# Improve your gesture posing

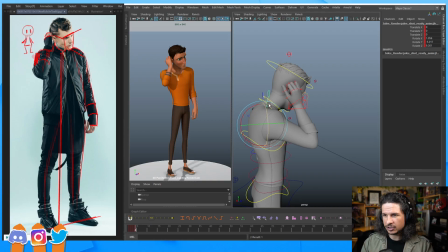So maybe I'm going to lower this shoulder just a little bit and raise this one even more,
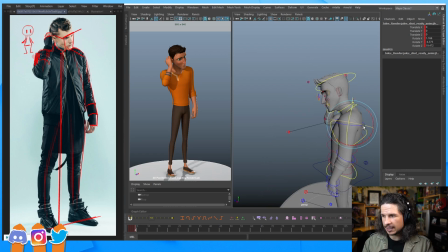just to really kind of push that shrug in there, and maybe bring it forward just a little bit more.
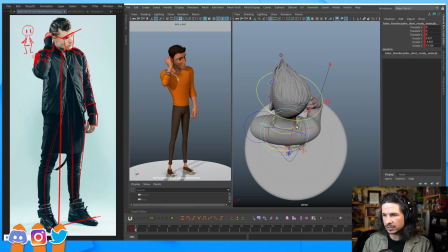And once again, look at your whole pose. So for example, here I'm looking at his back. It's kind of flat right here.
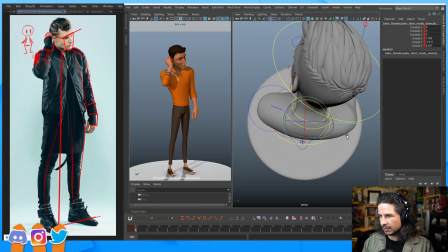Well, if I take this and rotate it forward, maybe even the other one, look at that nice round shape we're getting here. It makes him feel like more collapsed inwards, whereas let's say you were doing a superhero pose, you'd go with the opposite,
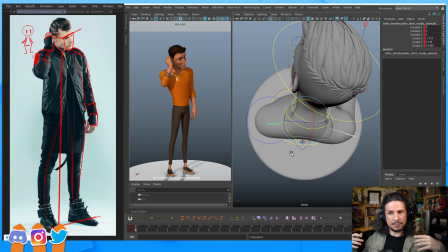like that, where the chest is puffed out, but the back, you can feel that like pressure and that pinch inside.
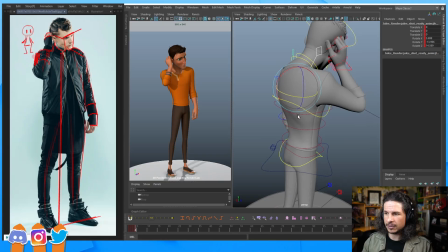So rounding that out. Okay. What else can we try to do?
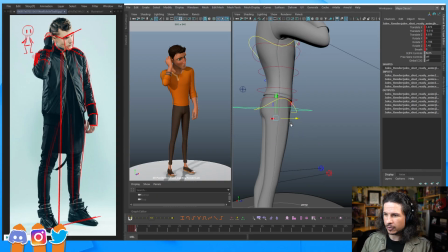Well, the line of action, I kind of want the hips to lead a little bit more. So let's just push the whole body forward a little bit. And again, keep an eye out on your pose. You don't want to throw him so far out of balance that he's going to fall over.
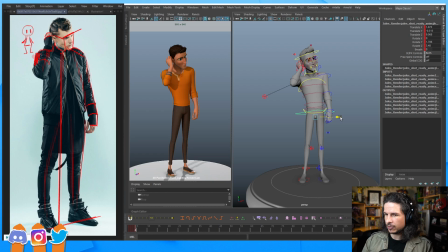Maybe push him over this leg just a little bit more. Push that offset between the center of the hips to the feet so that they don't line up perfectly in the center.
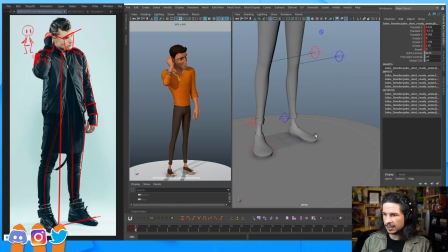Okay, what else can we do? Well, maybe I can push the feet just a little bit. Maybe push this one just back ever so slightly, or this one forward, just to push that offset in the feet.
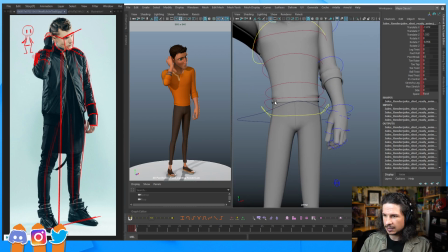A little bit there. It's little things. Let's see, can I push the hips a little bit more? Get that nice line through. So thinking of simple versus complex lines,
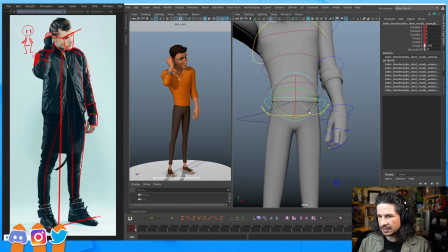how can I push this so I get a nice curve in here versus the other side?
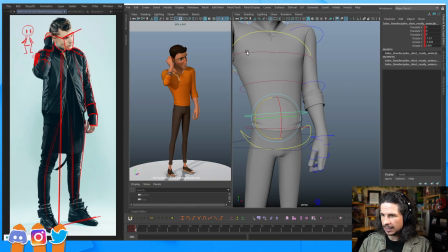Now I think with the body, I'm noticing that this line here is just perfectly straight. So how can I push that? How can I make that shape just a little bit more curved back.
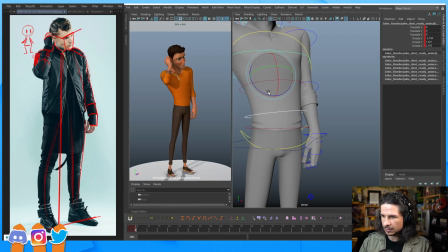Okay. And don't be afraid of really exaggerating things. Like I'm starting to crank this quite a bit here.
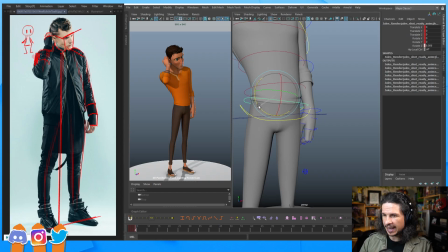And that's fine. At this point, we already know that we have a backup. If something goes wrong, I can always go back here. But I have this one now that we can push, make better.
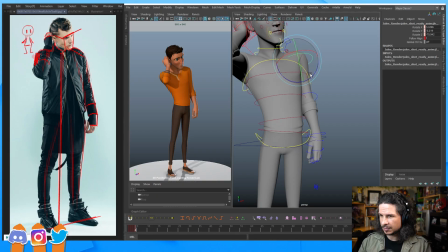Let's see, let's get this arm kind of back out just a little bit. Already that line of action feels much stronger.
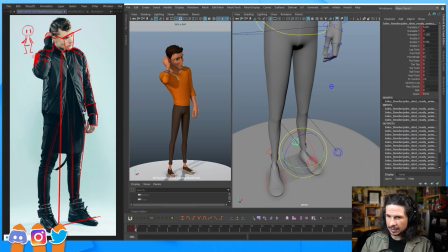One thing I'm noticing is I like how the feet kind of angle back here. I'm just going to bring this foot in just a little bit so we get that, really get that feeling of the hips leading that action there.
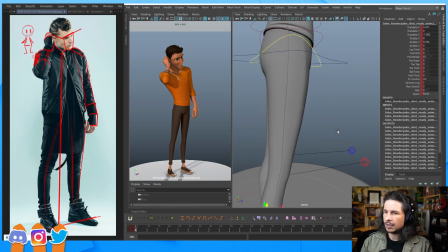Really feel that curvature in there. Okay. What else?
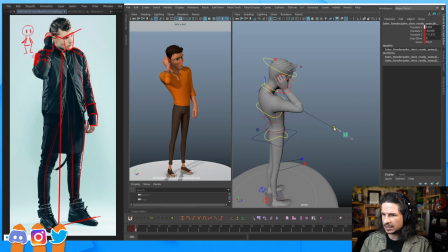Let's figure out that elbow. Maybe bring it... Do we want to bring it further out? No, that's pointing straight to camera. I could bring it further in so we get a better shoulder silhouette, or maybe somewhere around here. So again, just playing around, seeing what feels better.
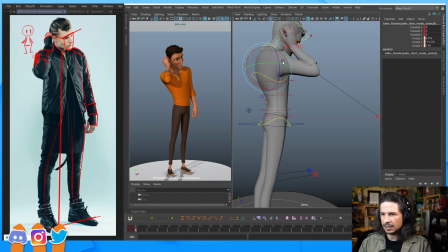At this point, I'm still looking at my reference, but it's more looking at the feel of the pose,
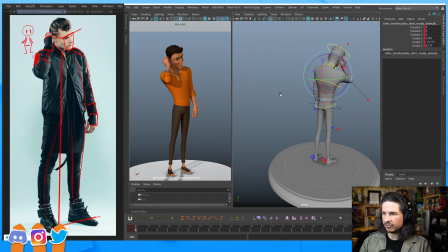kind of rotating around, make sure everything feels good, looks good. My balance, watch that the hips don't just line up perfectly with the feet.
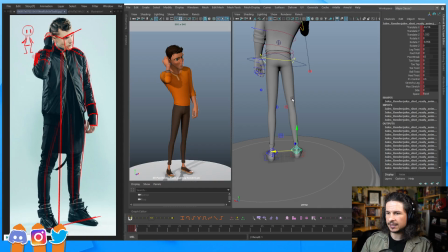Maybe pushing this out here so we get a stronger line through there. Making sure that the lines are not symmetrical.
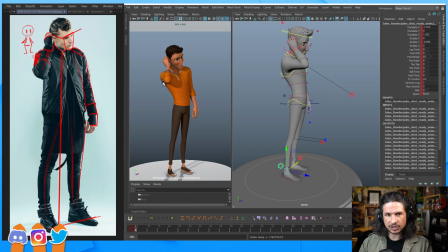So if we look at this side, see how there's a stronger V shape here versus the front that's got just a slight curve. So I could exaggerate that a little bit. Really make that side a stronger V versus this one.
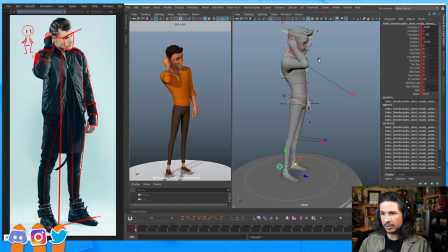I'm still keeping the core of the pose, but we're just pushing things a little. Let's see, what else can we do? Well, at this point, let's maybe push the feet.
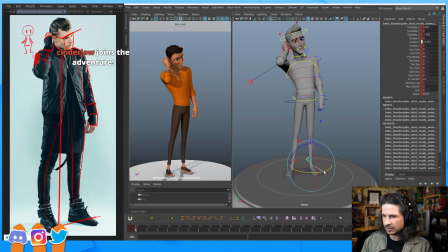I'm noticing that this foot feels a little parallel to the other. So let's just kind of push that a little bit, make that nice V shape to the feet.
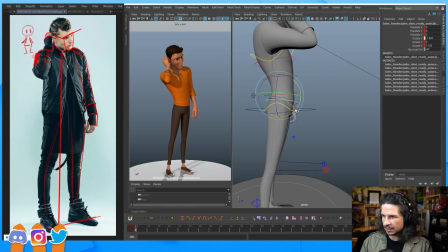So maybe something like that. Let's take the hips. Maybe we can angle them back just a little bit to help push that angle of the body.
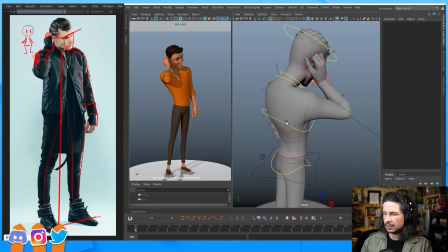Okay. So that's feeling better already. It's not a big change, but if we kind of compare this to this,
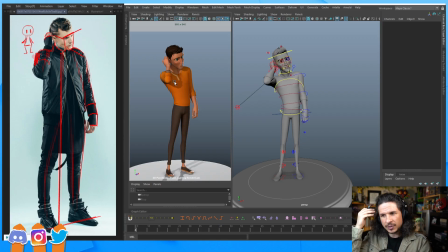see how especially this shoulder feels more like twisted in? The line of action, you really feel it in the stomach now. And the thing that I like about doing this, at least in this way, when you're first starting, is you can see what works and what doesn't.
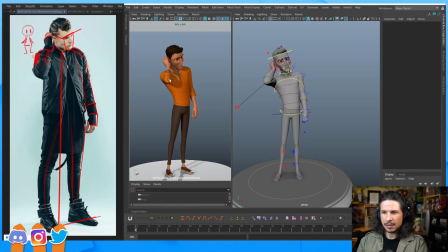So as I'm turning this, it's like, okay, it's definitely feeling better, but I lost the silhouette of this shoulder, like this arm right here. It just kind of, it's totally lost. So let's try to get that back.
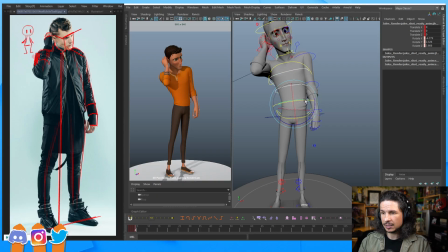So there's definitely some stuff that I had before that worked. So let's try to get the best of both worlds. Get that in there. Maybe if the head is a little bit more tilted. And same with the neck.
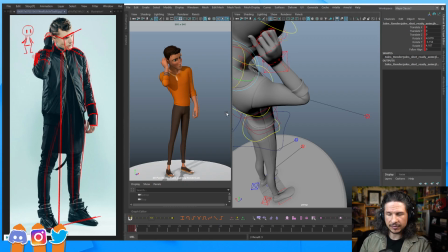There we go. Now we've got that silhouette of the elbow in there. We've got that back in. And we're really pushing that line of action there.
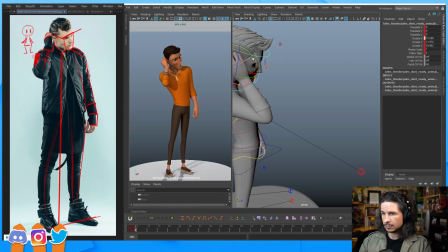Okay. Watch that pit of the neck right in there in the clavicle go straight down to the feet.
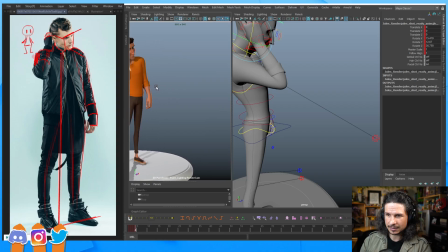And if you're looking at it in the view, you can just kind of do this. Line it up with the edge of the screen, and I'm using 2D pan and zoom to move the camera here. And you'll see where the pit of the neck lines up. So I'm actually not bad. I'm right at the toes. So that's not too bad.
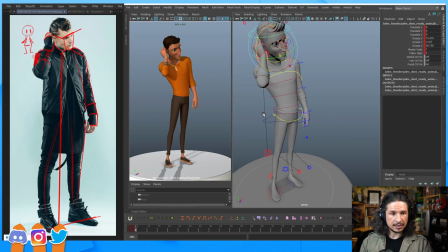Let's see. What else could I do? Well, at this point, I kind of want to try something.
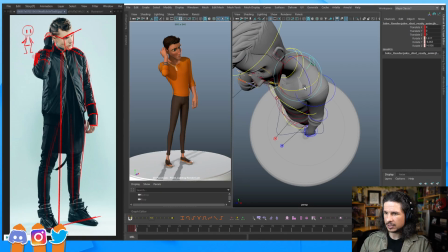I just want to push this shoulder back. Just experiment. Do I like it back or forward? I kind of like it back. So this is where now I can start tweaking my animation a little bit.